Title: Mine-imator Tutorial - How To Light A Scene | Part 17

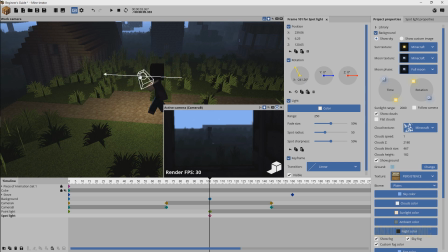This light is actually just going to cast cast in a single direction. So you can see there that it's kind of casting directly towards Steve, something like that.
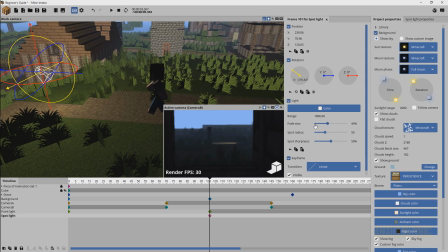We can increase the range on it. We can increase or decrease the fade size. We can increase the radius so it's more like a wider light. And we can adjust the sharpness here so that determines whether or not the edges of the light are faded like so or if they're sharp and just a direct line there.
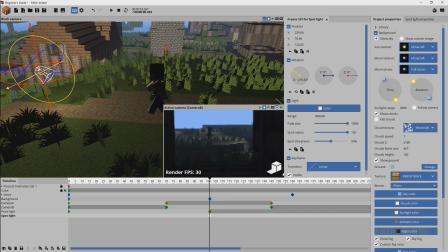So for this instance I'm going to use the point lights just because I feel like those would be a little bit easier for the
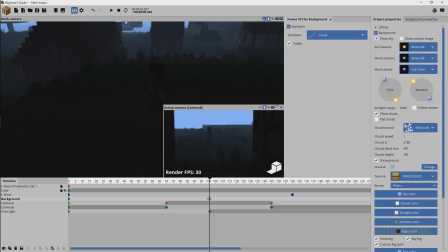sake of this tutorial and we're going to get rid of this keyframe because we don't want it to be dark so we're just going to try to work on
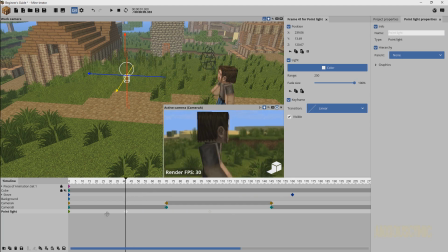improving a dangled light scene daylight scene all right so here is our spotlight we got an initial keyframe
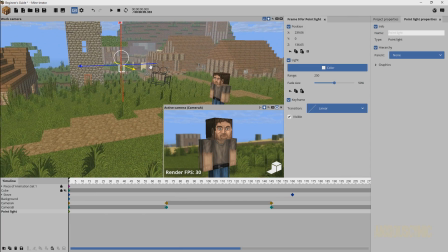I'm going to go ahead and delete this one for now and we've got this light here and it may not really appear to be doing much and notice that we also have this issue where
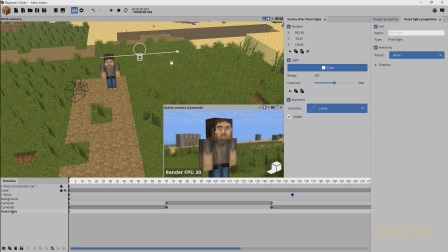it's casting additional shadows. See that over there? Like, it looks like we have two different lights in the scene. Fortunately, in the new version of Minamater, we can go over here to graphics, and we have render shadows, and I can toggle that off. And what that does is allow us to use this light to fill in scenes,
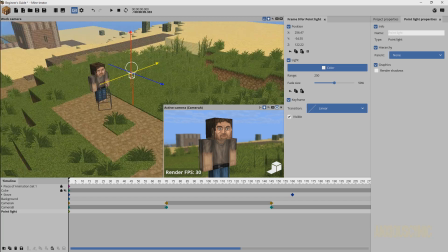like for a light, as you might have imagined, and not cast new shadows.
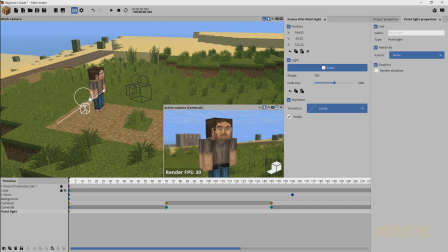It will kind of reduce existing shadows, as you can see, but it will not cast its own shadows.
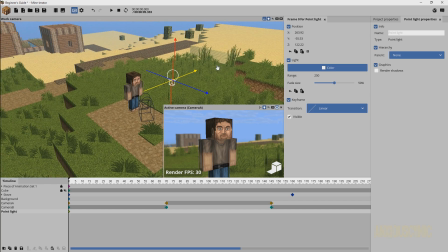This is actually a feature that I complained about not having for some time in monitor and I'm so glad that they finally implemented it because this gives you
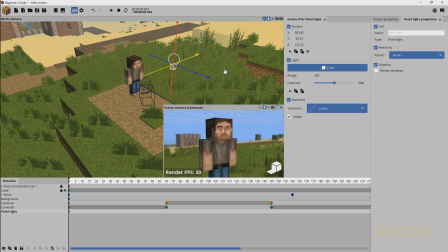a whole new revelation of lighting your scenes that you couldn't do before so as you can see here we've got this light on Steve and if we turn it off this is our normal light this is how he looked with nothing on if we turn this light on we get some extra
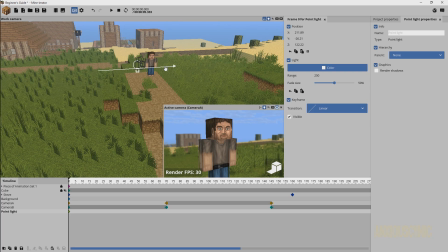brightness we can move it around we can get kind of a little bit more of a hero shot on Steve we can even change the color
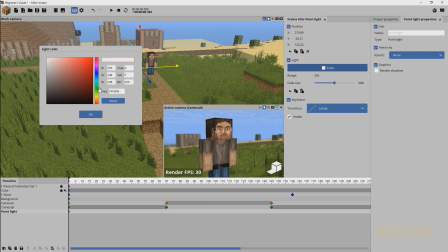we can get some blending of you know different lighting colors in here we can you know keep it yellowish if we want to keep that
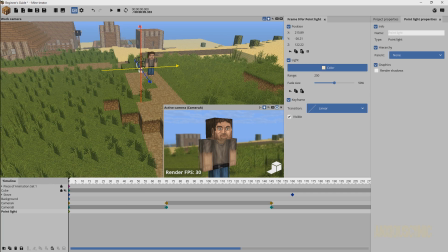sunlight kind of vibe going or whatever doesn't really matter uh so anyway we can have this here get it kind of figured out where we want it to
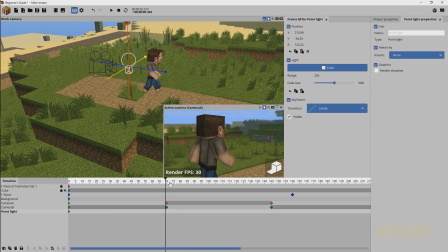be and just like anything else we can keyframe this light to go the
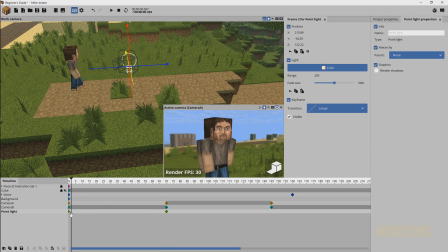way we want to so if at this point it's about this far from steve and
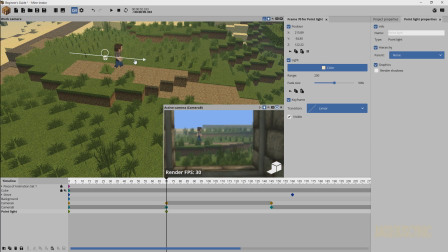he's just walking forward then i can go here drag this forward like so and keep that light on steve however i want to and then maybe at this shot here notice here that the uh the camera begins to move so uh
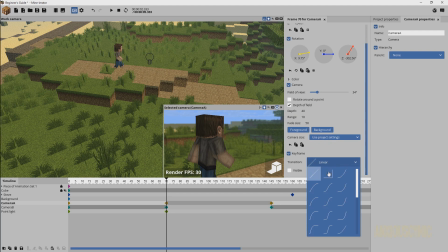that's something that we didn't cover in the previous tutorial we're going to go ahead and set that to instant so hopefully that doesn't happen there we go
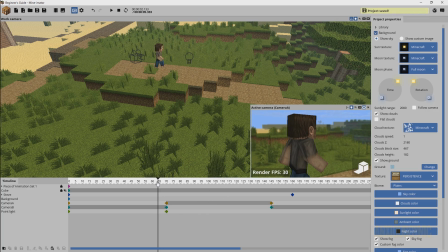doop and uh anyway so uh sorry about that but if you're watching the series then maybe that helps you all right so for this wide shot
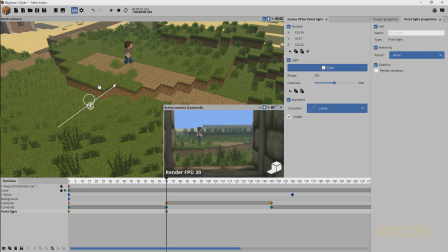maybe that uh lighting position doesn't work too well maybe we want to move it we want to have uh something else going on there we can toggle
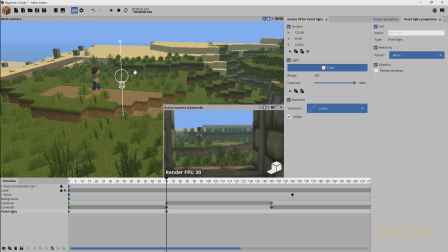the fade size we'll bring that up and just kind of give a little something else turn that on and off kind of get an idea of what things are looking like here maybe we want kind of behind steve to be a little bit more lit up give a little bit more drama to
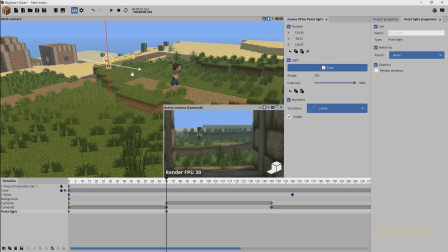the situation there kind of less even light you know it kind of just makes things look a little bit more alive so if i toggle that off let me actually bring
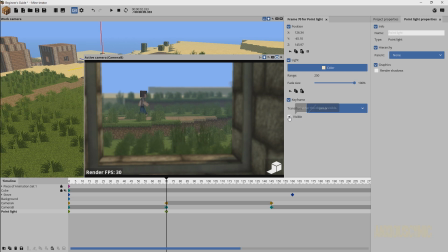this up so this is our new light this is the old light off on off on and to me this kind of gives a little bit of depth to the scene if you notice here we have some lighting on this dirt here and it kind of fades off into
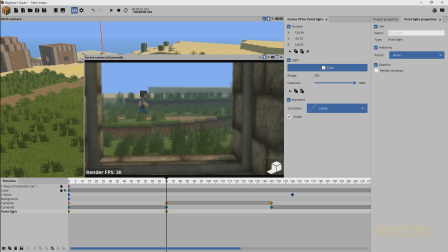darkness here so it just gives you some more depth You're kind of looking at things with the more gradients of light and everything and it just
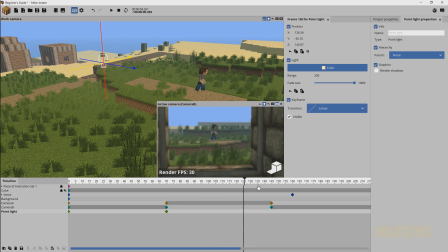brings more life to the scene in my opinion So you can have it like that and then just like with the camera we can set this to an instant keyframe transition So rather than moving as you can see here,
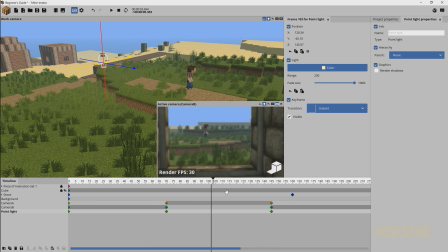it's just sliding along Then at this one, it'll stop right there and that's where we want it and then for this shot We want it to just be somewhere else entirely.